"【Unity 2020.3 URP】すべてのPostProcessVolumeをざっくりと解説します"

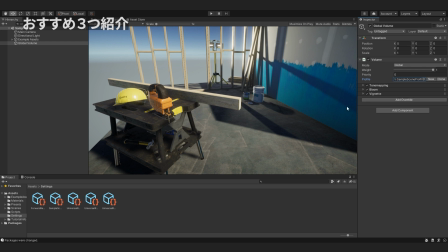(3:48)
1つ目はですね実はその3つというのはもうサンプルシンプルファイルにセットされている3つなんですが
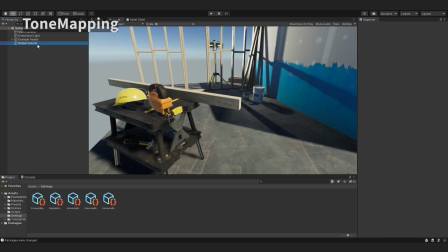(3:56)
それを順に紹介していきますはいまず1つ目ですねトーンマッピングです
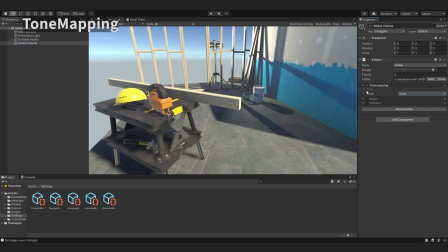(4:01)
まずノーンの状態がこの状態効果を適用していない状態がこの状態で2つ選択肢がありましてニュートラルそしてエイシーズという設定項目があります
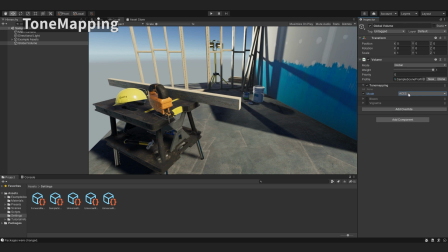(4:14)
これどう違うのかってことなんですがざっくりコントラストが変わる変わってるのが分かると思うんですけれども簡単に言うと明るいところをより明るく見せるために
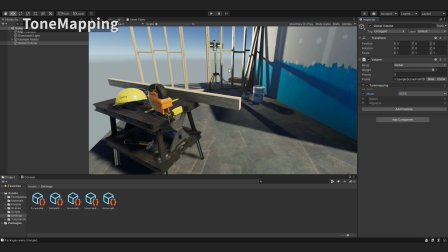(4:28)
全体的なこの階調をギュッと圧縮してあげるという感じになってますなんとなく全体的な画面全体の色味を整えてくれるものだと思ってもらえれば大丈夫ですニュートラルだと全体的に柔らかい印象になるしエースイスだとよりメリハリのついた効果になると思います
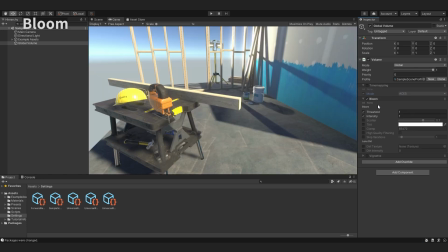(4:48)
はいじゃあ次ですね次はブルームですブルームというのは先ほどオンにしたハイダイナミックレンジという白より明るい色というものをゲームの中で扱えるのですが
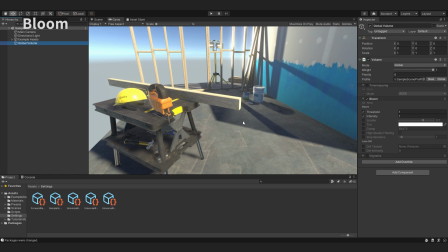(5:04)
その白より明るい色をより散らすためにぼかして表現するといった使われ方をすることが多いです厳密にはこのスレッシャルドという式位置より明るい色をインテンシティの値分
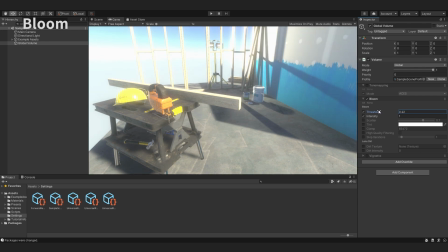(5:21)
散らして光が散乱しているような表現をすることができます
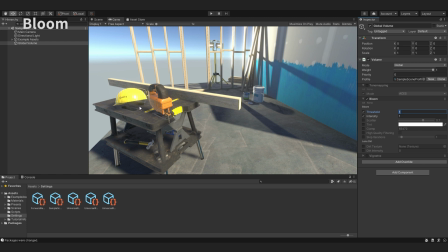(5:27)
オンオフするとヘルメットの光が当たっている部分やこっちの方ですねこの柱の明るい部分が光が散乱しているような表現になっていることがわかると思いますはい次ですね次ビネットです
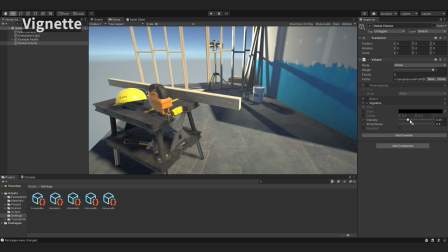(5:47)
ビネットは画面の端をクラックしていくっていうエフェクトになります
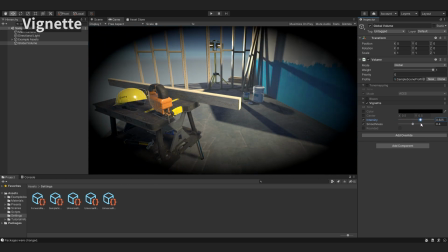(5:54)
こんな感じですね
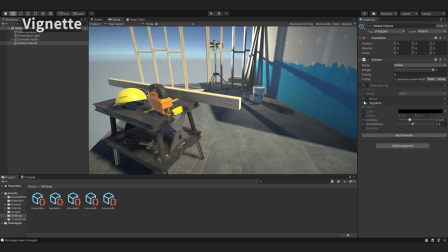(5:55)
結構インスタグラムというか画像を簡単に編集してくれるようなアプリでもねこういった効果よく使われてるんですが画面端をクラックしていくことで
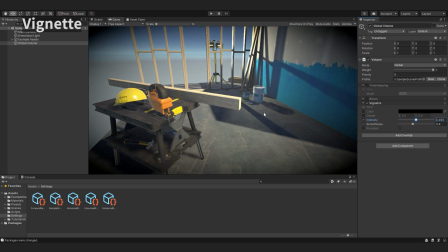(6:10)
例えば画面の中央に対して意識を向けたりとか
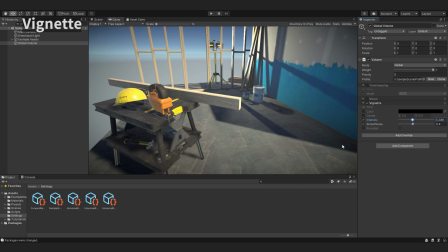(6:16)
画面の端を暗くすることで画面の立体感を出すということができます
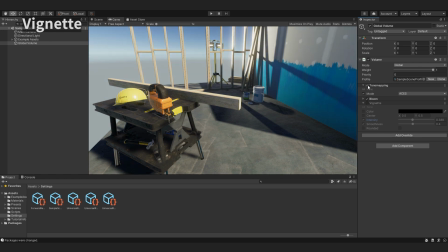(6:22)
この3つはとりあえずつけておいてもいいっていうぐらいに
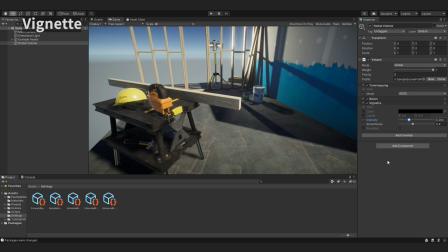(6:27)
結構使えるポストプロセスなのでよろしければ取り入れてみてくださいそれでは次にアルファベット順でこのポストプロセスボリュームをざっと紹介していきます
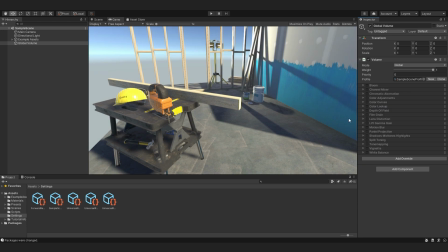(6:40)
現時点で提供されているポストプロスボリュームの機能としては17個あるようですはいそしてじゃあ上から順に紹介していきますブルーもやったのでチャンネルミキサーからですね
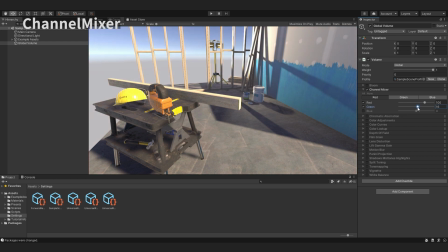(6:54)
チャンネルミキサーはこういったRGB赤緑青という色に対して画面の色味を調節することができる機能になっています
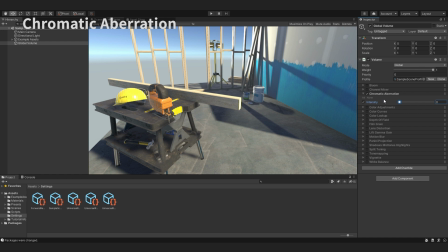(7:09)
次が色周差Chromatic Navigationですこれはカメラとかを使っているとレンズ端っこの方に対して赤緑青という光の大まかなパターンの色があるんですが
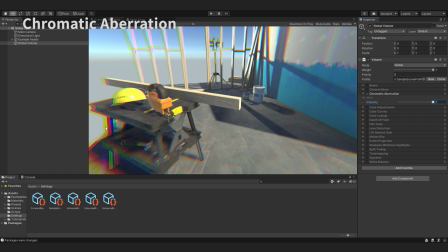(7:28)
それの波長の差によってですね画像がずれるという効果になっています結構ねレンズを通して見た世界を演出したりとか